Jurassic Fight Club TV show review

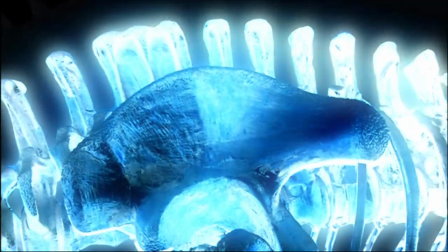[4:04]
As for the gimmicks of the 3D models dissolving into skeletons and the fiery cloud transitions to modern day, way,
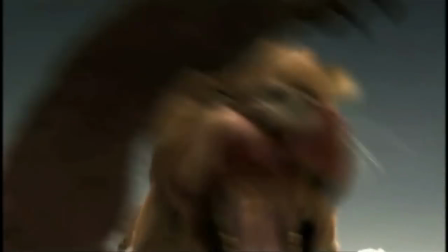[4:11]
these also leave more of an impression because they're so infrequent. Ironically, Jurassic Fight Club's attempt to keep viewers interested gets boring really quickly,
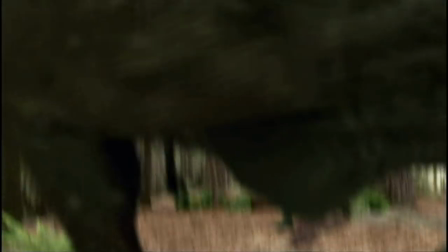[4:20]
because we become so desensitized to this overload of action that it stops being exciting because there's no calm moments to compare it to.
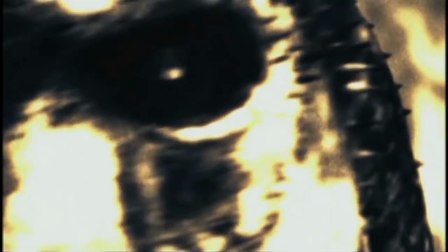[4:28]
It's like being in a car traveling at 70 miles an hour for a long period of time.
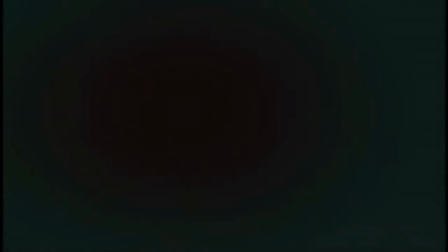[4:33]
Sure, it's exhilarating at first, but it doesn't take very long for you to get used to it, and it just feels normal after a while.
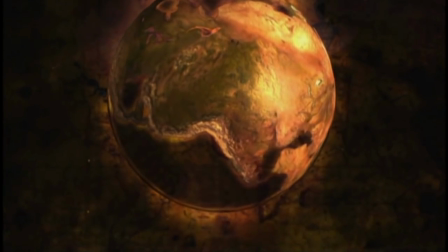[4:40]
And of course, all of this comes at the cost of conveying the scientific facts to the viewers.
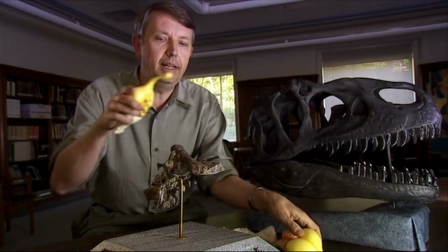[4:46]
This is a scene from Allosaurus, a Walking with Dinosaurs special, and this is a scene from Jurassic Fight Club.
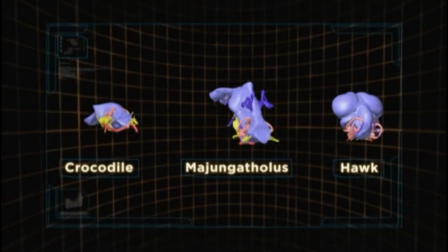[4:52]
Both of them are trying to convey the same thing, how scientists can infer dinosaur behavior by comparing the shape of a dinosaur's brain to those of modern animals.
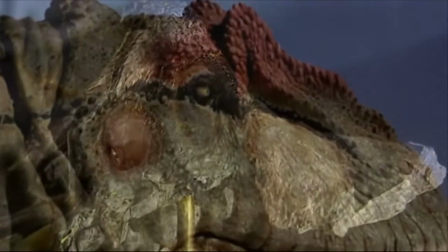[5:02]
In Allosaurus, we see a shot of a dinosaur's head slowly fade to a shot of its brain while the narrator explains what we're looking at.
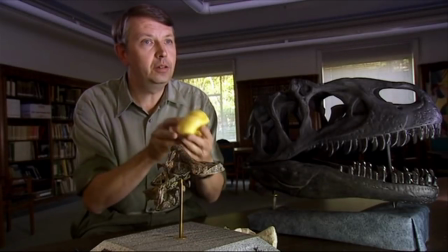[5:10]
The next shot is of a scientist holding a model of a bird brain next to the dinosaur brain,
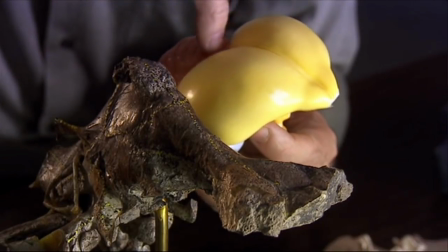[5:15]
pointing out that the area of the bird's brain used for sensory input is small compared to the area used for processing information.
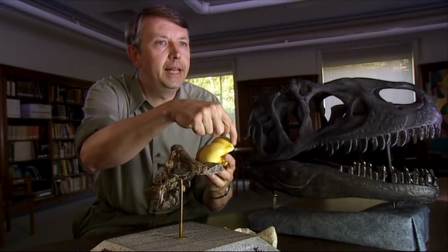[5:22]
In other words, birds have weak senses of smell and more emphasis on intelligence.
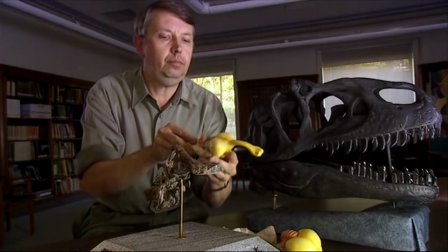[5:28]
Next, the scientist holds a model of an alligator brain next to the dinosaur brain, showing us that they look very similar.
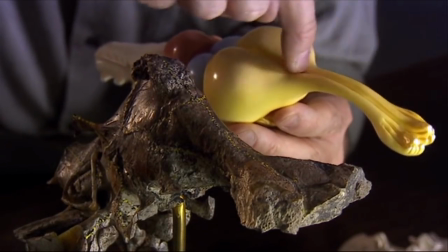[5:34]
He points out to us that the alligator brain has a larger region for sensory input and a smaller area for processing information,
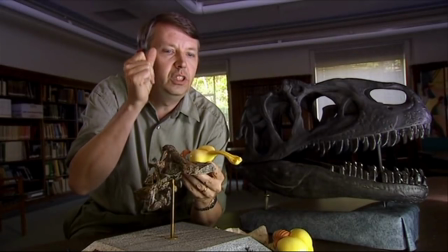[5:42]
which is why alligators have strong senses of smell with lower intelligence.
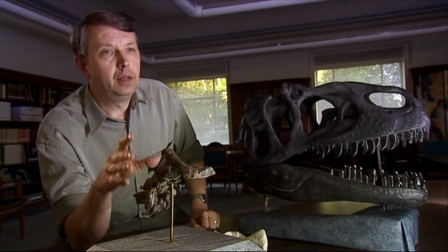[5:46]
He concludes by telling us that because the dinosaur's brain resembles the alligator's brain, that must mean their behaviors were similar.
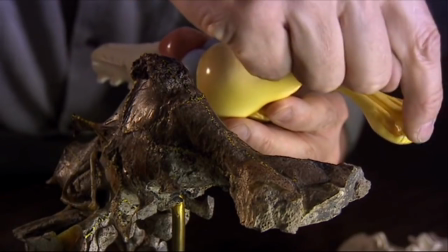[5:54]
Throughout this scene, the medium shot of the scientists in the room cuts to close-ups of the brains whenever he uses his fingers to point out specific areas of the models,
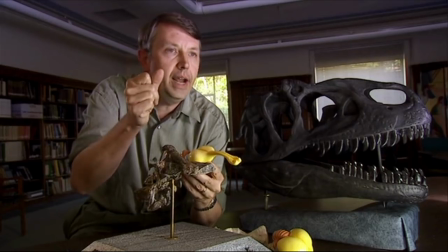[6:03]
allowing us to see them better. Every cut is done for a reason. We also get a cutaway to a dinosaur quickly grabbing prey much like an alligator,
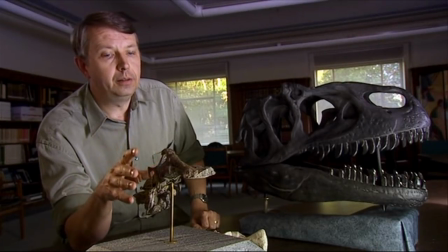[6:12]
and through it all there is no music and the footage is not altered or distorted in any way, allowing us to focus on what's being said.
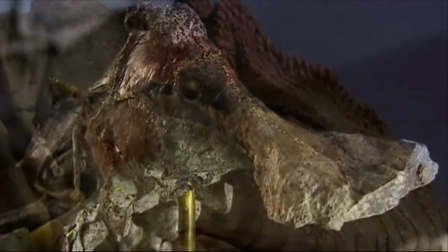[6:20]
This is why Allosaurus is considered a great documentary, because it is edited in such a way that the audience can easily comprehend the information being conveyed.
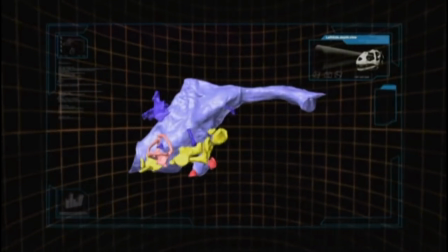[6:29]
Now compare this to a similar scene from Jurassic Fight Club.
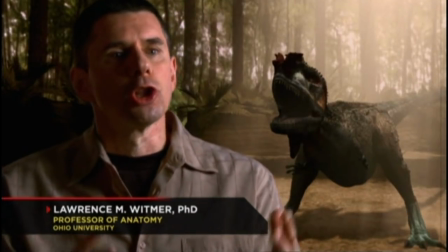[6:33]
A scientist talks to the camera about how dinosaur skulls can be CAT scanned for the purpose of seeing the shape of the brain case.
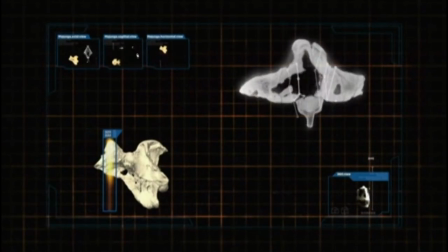[6:41]
About five seconds after the interview begins, we cut away to a montage of other clips,
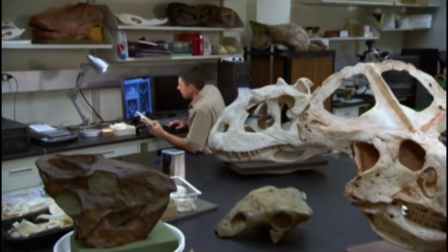[6:46]
featuring CGI models of brains and footage of scientists examining fossils in a lab, most of which last only for a few seconds.
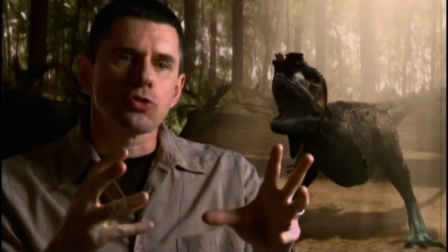[6:54]
This is what's known as B-roll, where instead of just showing the same shot of the interviewee,
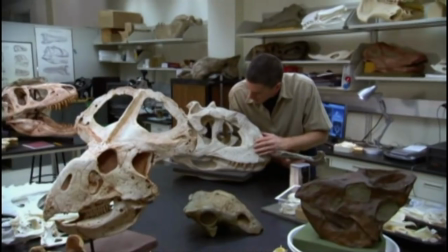[7:00]
we only perceive the audio while the video consists of other shots related to the topic being talked about.
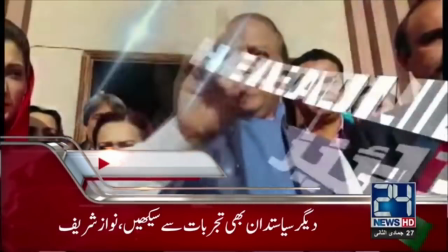[7:06]
It's a technique that's used in television and commercials all the time.
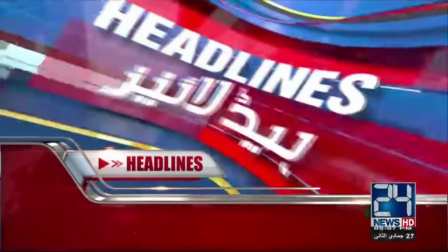[7:10]
The intent is to keep a scene from becoming monotonous by staying on the same shot of a talking head for too long.
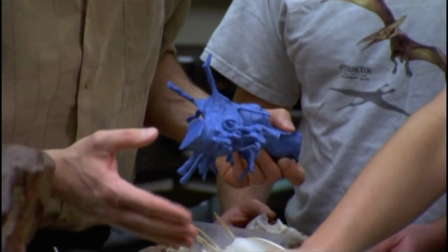[7:16]
B-roll is usually an effective way of holding audiences' attention, but in this instance, it's not the right choice.
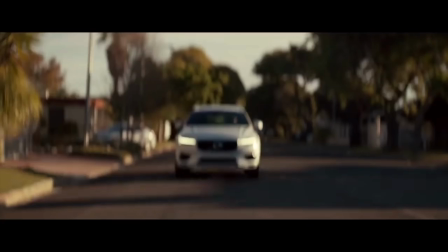[7:23]
Ever see a car commercial where the voice tells you that this particular brand has better safety
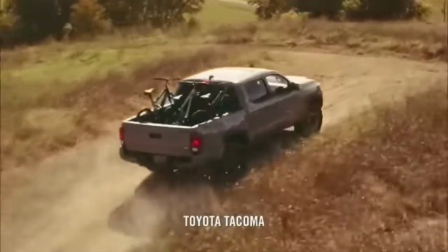[7:28]
features or is more built for handling rough terrain while showing b-roll of those things?
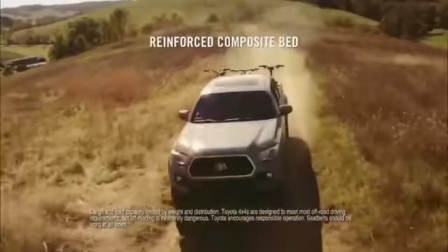[7:34]
It doesn't really go into the details of how those features work, only that those features work. Now, for a commercial, this kind of editing makes sense because the point is to sell you a product by showing the benefits,
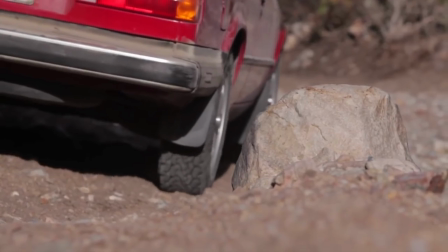[7:47]
not educating you on how cars are put together, but Jurassic Fight Club is supposed to be educational,
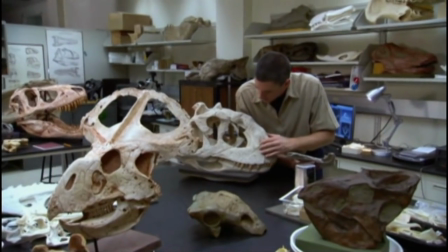[7:54]
so this commercial-style editing doesn't work.
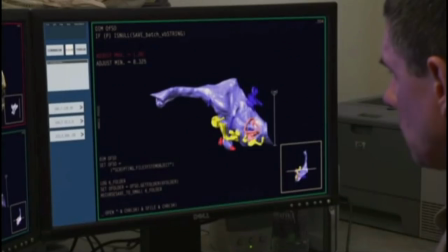[7:57]
For all the effort it must have taken to put that sequence together, it barely managed to help us understand how dinosaur brains worked.
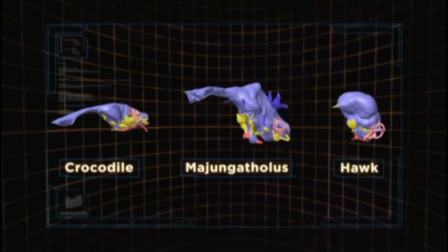[8:05]
We learned nothing about brain anatomy or how brain shape influences certain behavioral traits.
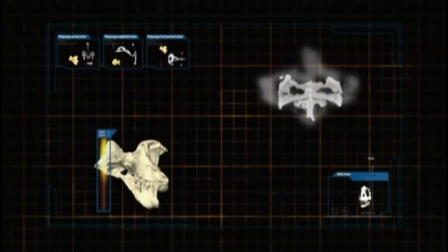[8:10]
All we know is that scientists somehow know what dinosaurs acted like.